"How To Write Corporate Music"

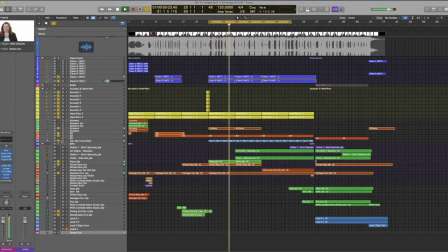[8:14]
I knew the next part had to be lifted some more, so I added a sub to the kick as well, and then brought in some violins. As we're building, the synthesizer filter changes, bring in another piano.
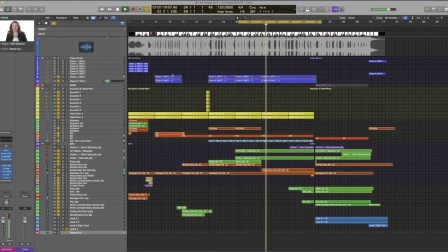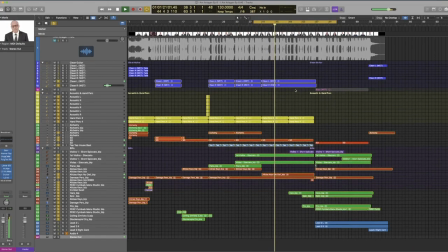[8:41]
And we completely change the rhythm of the guitar. To build momentum, then we're gonna bring in a harp and some violins.
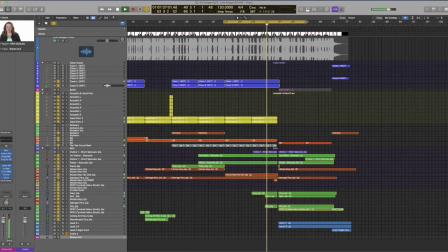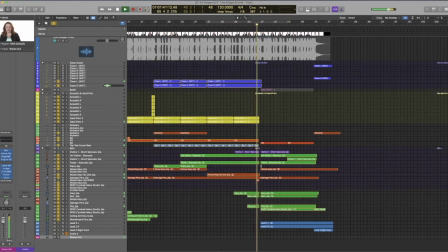[8:56]
And then layer it with some staccatos and pizzicatos.
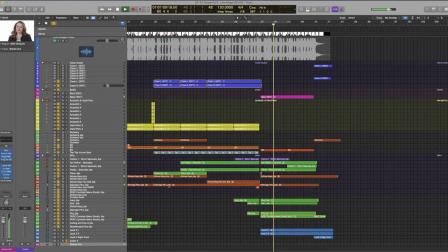And so to break down this transition here, what I did is a pretty common technique. I basically took out a pause, or I took out a bar here and left a break of most of the instruments.
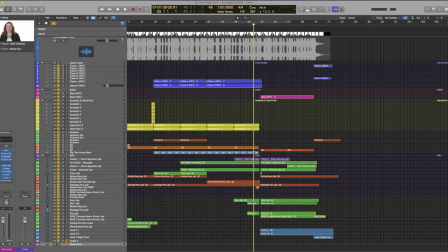[9:21]
I think really all I have over is some reverb tail going across, but it really gives you a nice little breathing room,
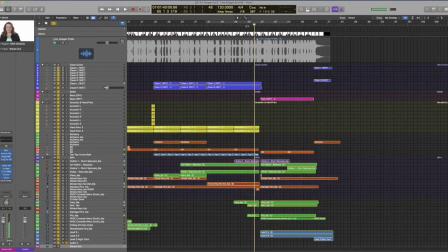[9:27]
a little bit of space, and it brings a lot more impact to that next section coming in. This is what's gonna be our climax of this cue. So I knew I really needed to add some emphasis without adding just a ton of dense instrumentation in there. To build this up, we brought in some stereo electric guitars, along with an electric bass as well.
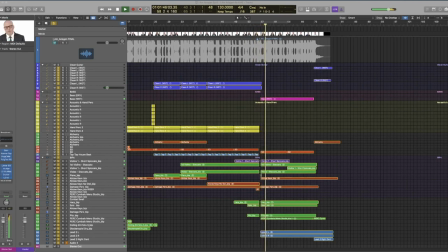[9:47]
Layered in some additional staccato violins.
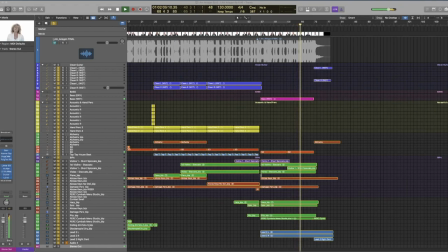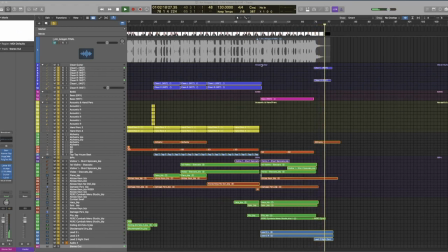[10:19]
And so that was the theme I wrote. I then took that, sent it to the director, got his approval.
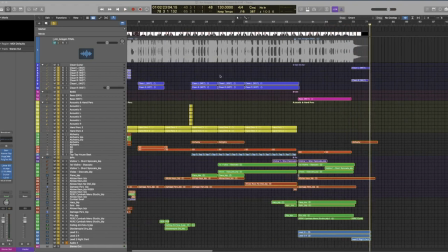[10:25]
And then the next task was to start to actually build it around the picture.
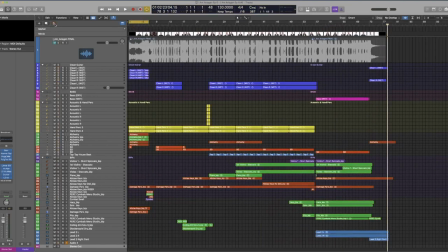[10:28]
Now for this, I knew there were some considerations because the beginning has some very specific spots that need some sync. And I'll show you exactly what I mean here. So as we start the picture, we actually start with a montage,
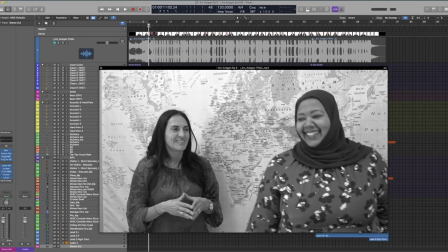[10:40]
very hypercut, and then it goes straight into the title of the company in this kind of sweeping motion of a pan,
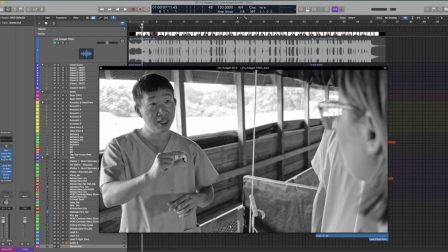[10:47]
and then right into the main dialogue.
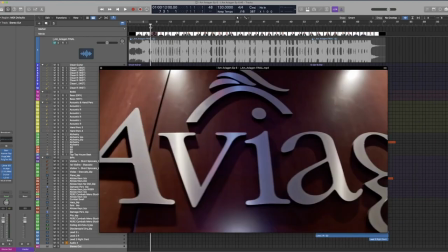[10:50]
So the approach here is I knew I had to have some kind of transitional moment here, but before that was really the hardest part to sync in this whole project.
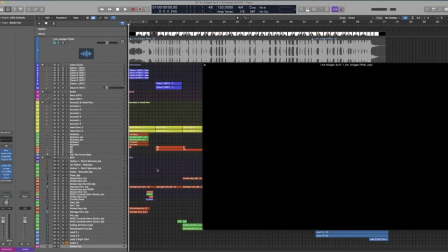[10:59]
There was a few techniques I used to start this, and I'll show you this now. So all I did was start with a basic piano chord shape.
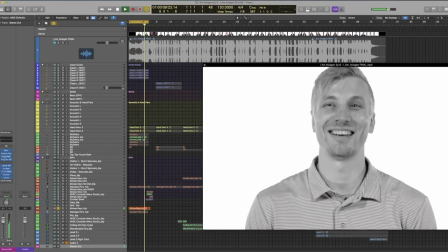[11:10]
And then I started to build around that.
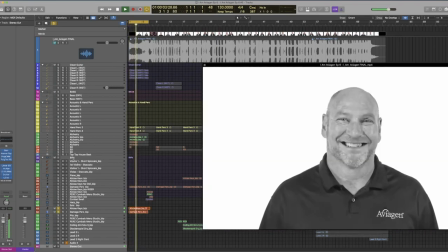[11:16]
Added in some more damaged percussion to give it some rhythm elements.
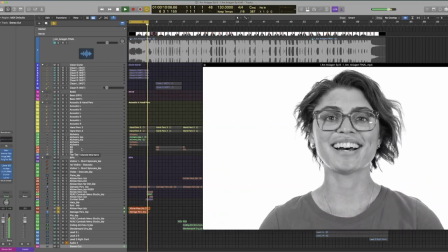[11:22]
And this is what really started to glue the sound to the picture.
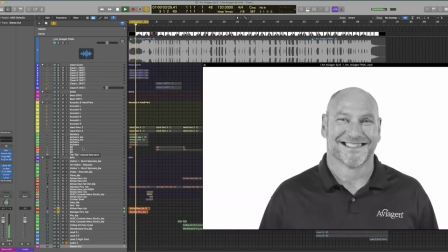[11:26]
As you can see, I hit those rhythm elements to almost seem like it was hitting every cut, even though it really wasn't.
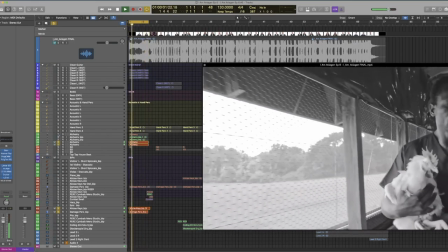[11:35]
Then to really add some glue to the picture and the sound, I brought in some alchemy synths.
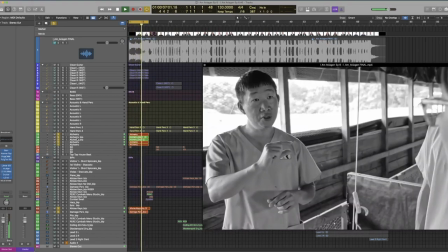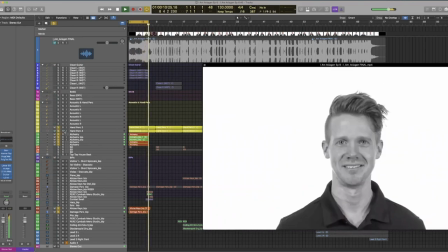[11:46]
Layered with some hand percussion.
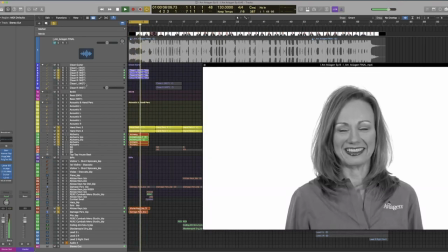[11:52]
And some guitar as well.
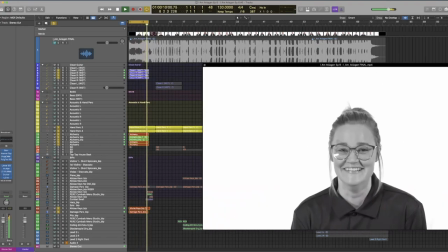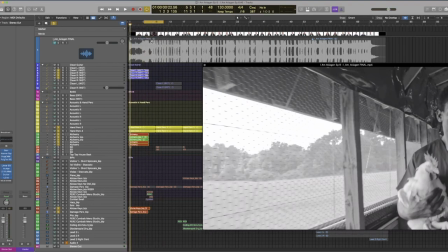[12:00]
And it makes it feel like it's really hitting those cuts just right and giving it some flow. So the next tricky part was to make sure that we hit the transition right. Now you can always flex this by adjusting the tempo, adding a beat, subtracting a beat, whatever you really need to do to get those hit points correct.